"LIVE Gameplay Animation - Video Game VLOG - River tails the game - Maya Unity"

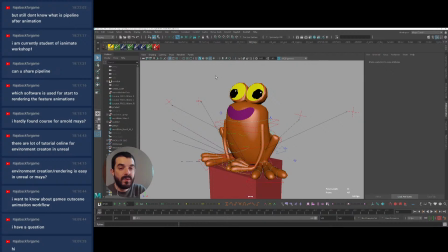1313s
The best way, Raja, to understand the pipeline and see what's good for you in your specific situation is to animate something like you're doing for iAnimate, and then render it out and do some compositing and see which tools you really need. I would suggest you try rendering in Unreal, just because I've been playing with it a little bit these days,
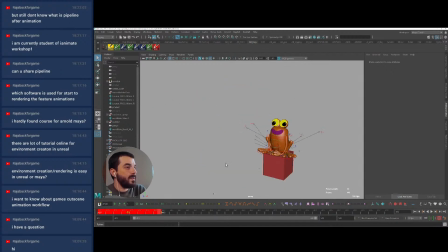1332s
and I think it's a good solution for the animator who has no time, like all animators. So let's have a look at this step preview and see. The problem with the step preview is that it's not compatible with some of the old rigs, like this one for instance. So let me use stepped instead. So let's see.
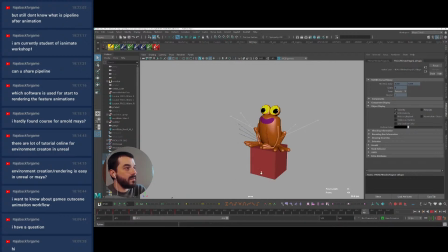So I think I can hold down the pose before the final pose a bit longer. Let's have a look.
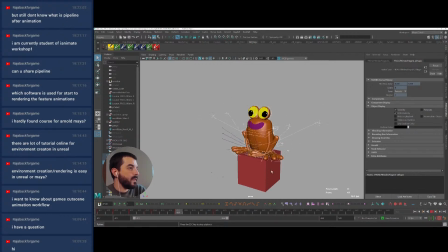1376s
Yes. And I think it would be cool maybe if there were a bit of variation side to side, because otherwise it will look really dead as an animation. So maybe I can go back to auto,
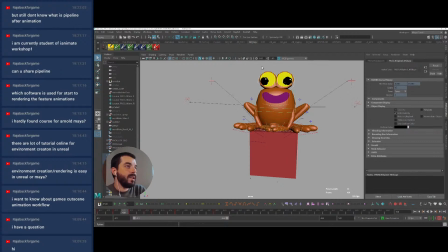1398s
and then maybe I can think about adding a variation of the silhouette, so that if the character is seen like this in game, it won't just move down vertically, but there will also be a curve.
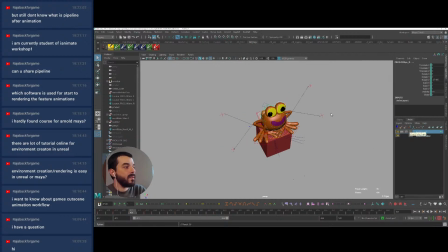1411s
So let's, on layer, I'm going to create that curve. So we're going to twist a little bit,
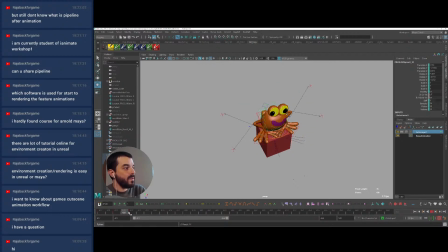1424s
so that as the character is being pushed down, so this is the new pose, and this was the earlier pose. You see that the earlier pose is also very symmetric. With a bit of a twist, we start to introduce a little bit more organicity. In fact,
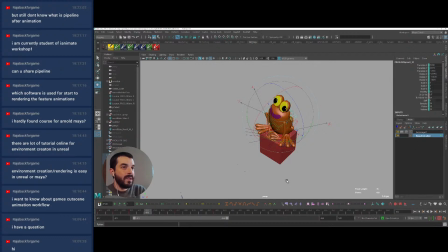1446s
there you go. And as we go back up, now we have grounds to counter twist, for instance. So maybe we could counter twist the other way. You see that makes it a lot cooler.
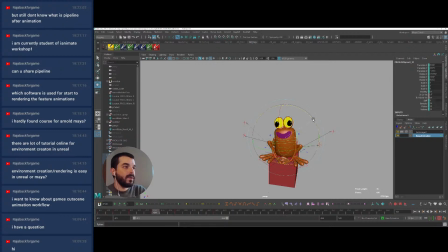1464s
And also, again, it gives us ground for when we come back down, to maybe come back down this way. Let's see if that makes sense. Zoop. And then we come back up. And maybe we could do some sort of an arc.
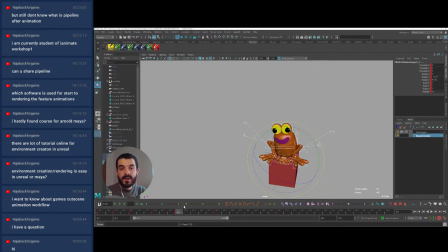1484s
So instead of having one breakdown only here, which one key pose in here, we can have 2 key poses or 2 breakdowns, in which maybe one has the character to the most extreme of camera left,
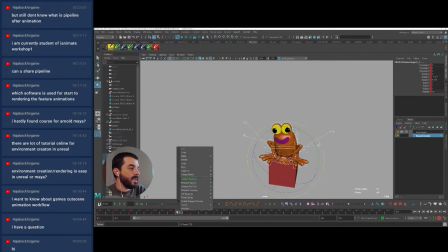1498s
and the other one initiates the coming up but following an arc. So we go down here, and as we initiate the coming up,
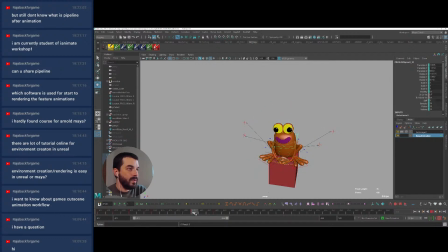1514s
we also start rolling the head to camera right and then come back up. In fact, we could even, now this is getting a bit, we're going to introduce a lot of poses and a lot of keyframes which maybe for the games aren't good enough.
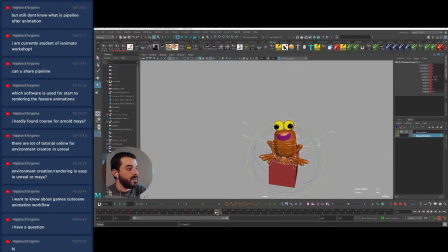1533s
So, but let's try it. Maybe I can give it a bit more time to settle so that maybe I can go overshoot in this direction with the rotation and then settle. Let's have a look. You see? Something like this maybe.
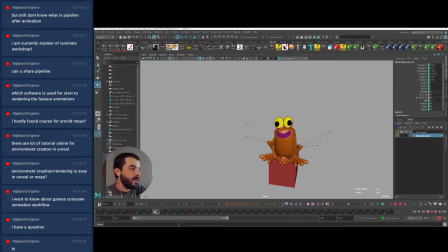1556s
It's a bit too much, so I will go down.